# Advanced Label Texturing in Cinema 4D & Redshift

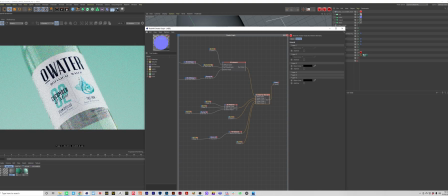(20:24)
Now if we plug the material blender back in, we have that lovely embossed logo at the top.
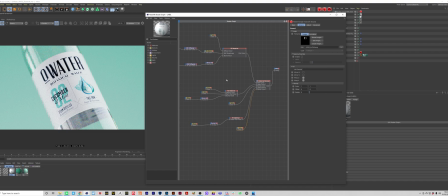(20:31)
And that essentially is how I set up the label. So I'm going to run through the lights just to kind of finish off this video and show you how to really showcase these different finishes and get the best result from your label. So I'm quickly going to do a little setup here.
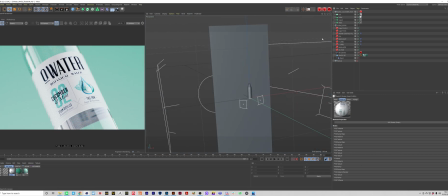(20:46)
So I'm going to lock the render view so I can jump out of the camera and still keep the camera in place here.
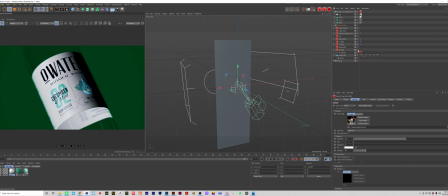(20:51)
And let's just go through the lights one by one. So we're going to start off with the background HDR, which we've actually excluded from the label.
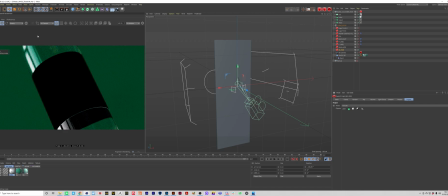(20:59)
So it's affecting everything except the label, which allows us to get these really nice reflections on the bottle itself. I've then used basically a duplicate of that HDR, but this time including the label.
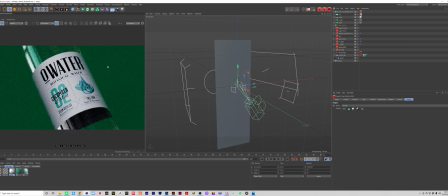(21:10)
I've adjusted the HDR a little bit so that the lighting's more focused in this middle bit here. And I've also turned down the exposure because when I used the same HDR as the background one, the label was overexposed, but the background wasn't. So I just had to separate them out into two separate ones.
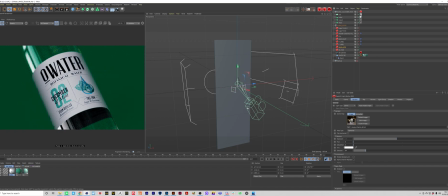(21:27)
So this bottle HDR here, I've just bumped down the exposure so it doesn't blow the label out. And you can see already we're starting to pick up on some of these really nice details in the label. So if I just isolate this down here and zoom in,
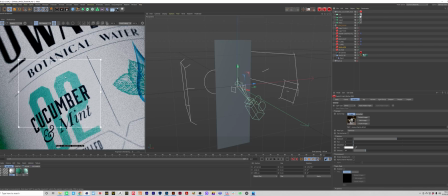(21:43)
you can start to see how we're already picking up on that paper texture, which looks really nice.
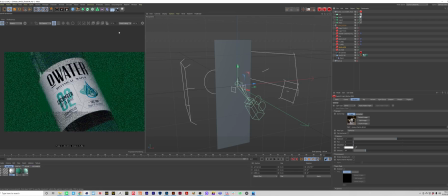(21:48)
To kind of push this further, I have created some more lights. So let me just fit that back to the window.
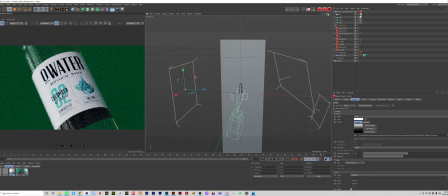(21:54)
So we have this left label light here, which is just this big area light being used to brighten up the left hand side of the label. And you can see it's already starting to catch the reflections on the embossed logo, which is really nice.
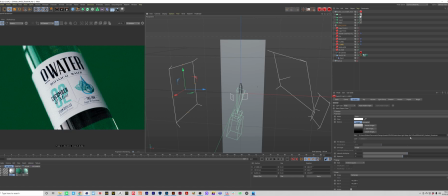(22:07)
We're actually using a gradient here, which is from the Grayscale Gorilla Area Light Maps pack from the Grayscale Gorilla Plus membership. But to be honest, you can just add a shader graph and create a ramp in there. And the reason why we're doing this is just to give it a softer fall off, which just gives us kind of smoother lighting.
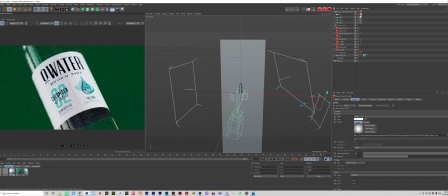(22:25)
I've then created the exact same light on the right hand side just to brighten up the right hand side of this label, but this time using a softbox. So we just get, again, some more detail into the actual light itself and helps to give us some softer results. The reason why I used that, I think, is because the gradient wasn't giving me the result I wanted. So I just tried a different image.
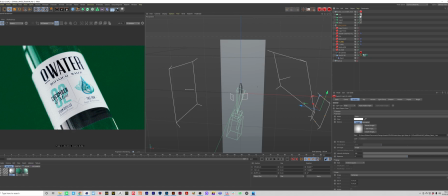(22:45)
Again, this is from the Area Light Maps Volume 2 from Grayscale Gorilla.
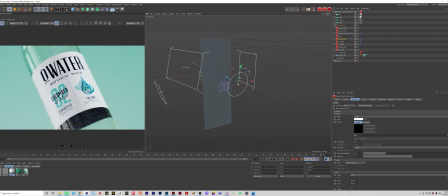(22:49)
I then have this light which is shining through the back wall here because I've actually added some translucency to this background here. So I can shine this light through the back, which is not only going to brighten up the background, but it's also going to help to inject some light into the liquid itself, just helping to brighten up the whole scene and the bottle as well.
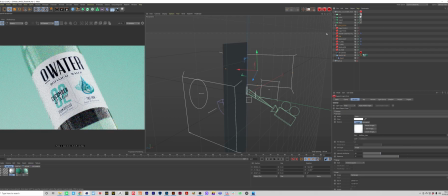(23:09)
We're then going to add a fill light here, which is this big one on the right hand side, which is excluding the background and the label. So it's just being used to add this highlight to the glass itself. And this has a softbox texture on it, which has given us kind of like a bluish tone to it. Like I said in the last video,
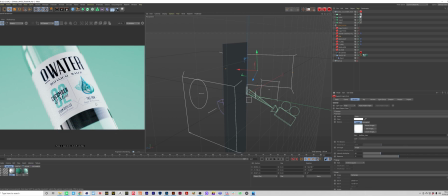(23:28)
you want to mix some warmer and cooler tones in there. So we have a bit of a contrast between this right light and this left light to just add a little bit more detail.
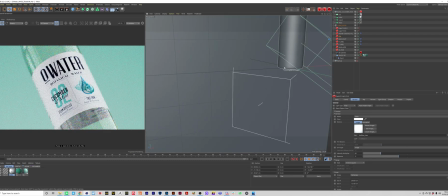(23:36)
We then have this light shining through the bottom, which is brightening up this label inside.
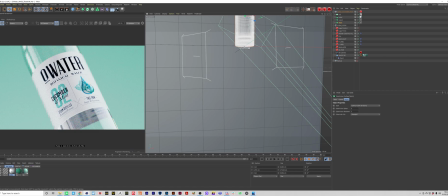(23:42)
So it's literally this tiny area light here. If I can select it, there we go.
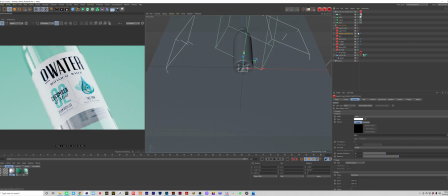(23:48)
It's just this tiny light shining through the bottom, which if I just disable quickly, you can see the label looks super dark inside. If I just turn it on, helps to just brighten it up. Just helps to give the scene a brighter feel to it.
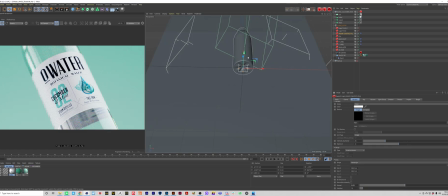(24:00)
And I've actually turned down the spread on this so that it doesn't spread the light out onto the front label and solely just kind of shoots up through the middle there.
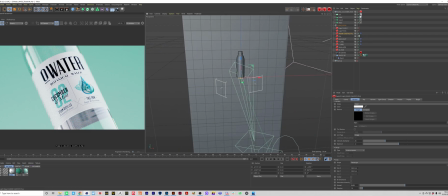(24:08)
And these last two lights, which I'm actually going to show you by themselves, are going to be to get the final finishes on this label. So you can see at the moment we're not really highlighting those really nice glossy finishes to the water droplet and to the logo.
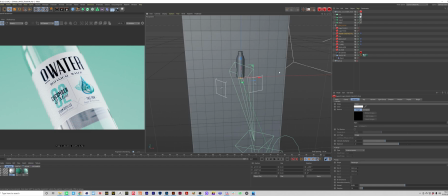(24:24)
So the way to do that is to get some lights which are solely focusing on glossiness.